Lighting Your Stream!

When you're thinking about how your light is being reflected around your room, think about a light source coming in and it's it's hitting this wall over here to my right that you can't see. And that light is hitting me and it's a little too bright. Now, if I just take this sheet, you're going to be able to see how much of a difference it's going to make in terms of what you see on my face in terms of like contrast and whatnot. If I go ahead and cover this wall up, imagine there's a wall here, I cover it up.
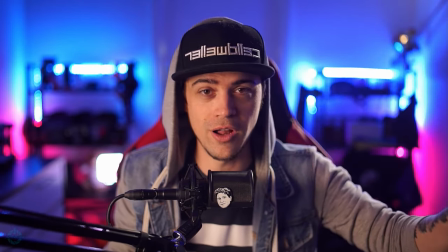Now you can see that no more light is being reflected off that wall onto my face because I'm blocking it off.
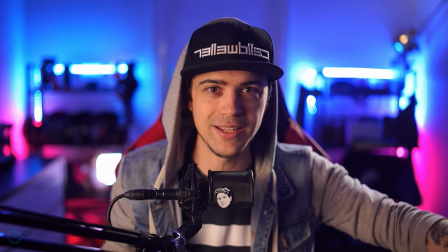It's being absorbed into the sheet.
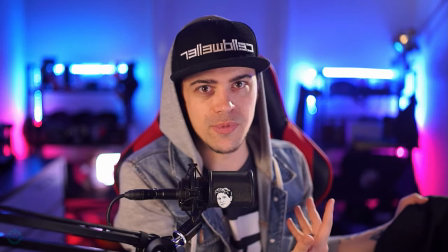And if I pull it back off, you're going to see that it's re-illuminating me from, let's say a windows over here and hitting sunlight on this wall. And it's reflected back onto my face. I'm going from, you know, a little bit of extra shadow on my face to just being kind of exposed by the light hitting my wall. So consider getting yourself something like a blackout curtain or some sort of black fabric. We use duvetyne on set. A cheaper option is just literally using a sheet that you might have. Even a t-shirt might work. But you can block light from hitting you by just putting it up next to a source of light that might be reflected onto you. And it's going to add that much more contrast to your face. Now, whether that's something you want or don't want, that's going to be up to you. You're going to be able to decide what you want to do with your own streams. You're going to decide how you want your stream to be lit. Do you want it to be nice, airy and light and bright lights everywhere? Do you want it super dark where all you can see is just the lights behind me?
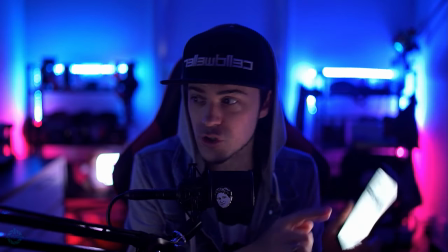Maybe maybe this is the scene that you want. Maybe you only have your phone. You're going to turn your phone's little, you know, screen to white and keep that over here to the side.
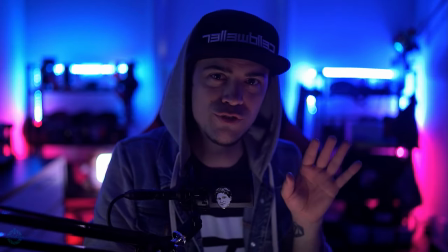And that's going to be your illumination. You know what I mean? Like you, you have so much flexibility in the way that you're going to light yourself. You got to figure out exactly what you want to do to light your specific stream and give yourself something that maybe stands out from someone else.
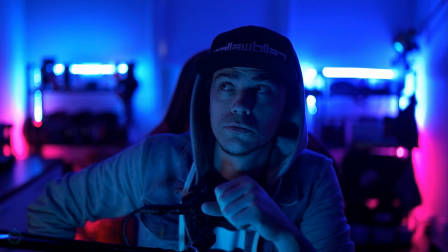You can see here with all these different lighting setups that I have, how many different varieties of options you have at your disposal to be able to light your scenes.
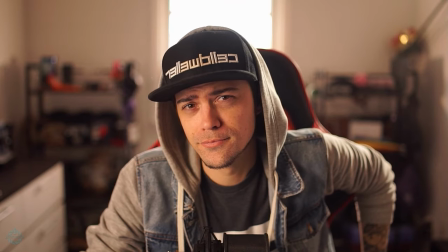You can see you can go from something from bright to something to dark, to something to mysterious, to something to horror.
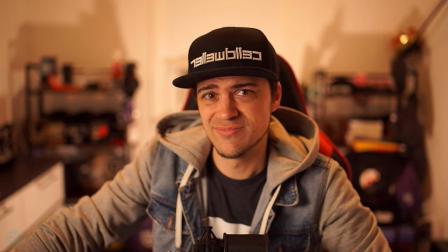You have a lot of flexibility in the way you want to light a scene. There's a lot of things that you can do to light your own scenes and whatnot.
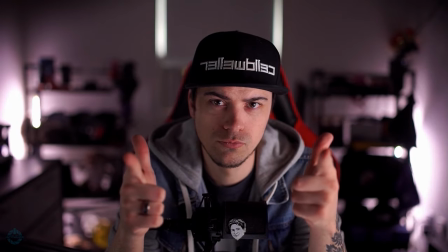So hopefully this helped you guys out. Maybe a couple things, maybe a couple tips and tricks that you might have learned.
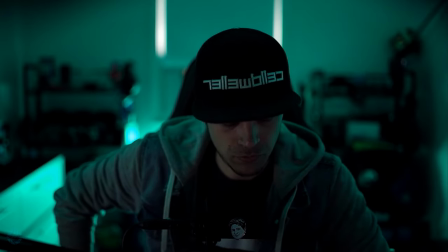And hopefully something here helps you out. So yeah, that's it. Thank you guys for watching.
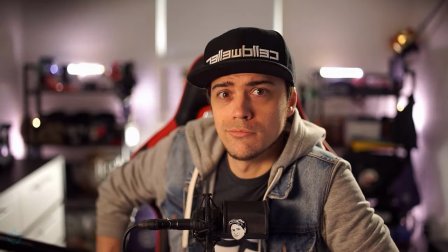Appreciate it. If you guys liked the video, feel free to like it. It would help me out, man. The more likes you put on it, I guess more people see it. I don't know how it works, dude. I'm not a YouTube person. I'm trying my best. Thanks for watching. Appreciate it. Until next time, take it easy. Take care of each other. Stay awesome. Stay beautiful. You are beautiful and be safe out there. Catch you next time. Bye.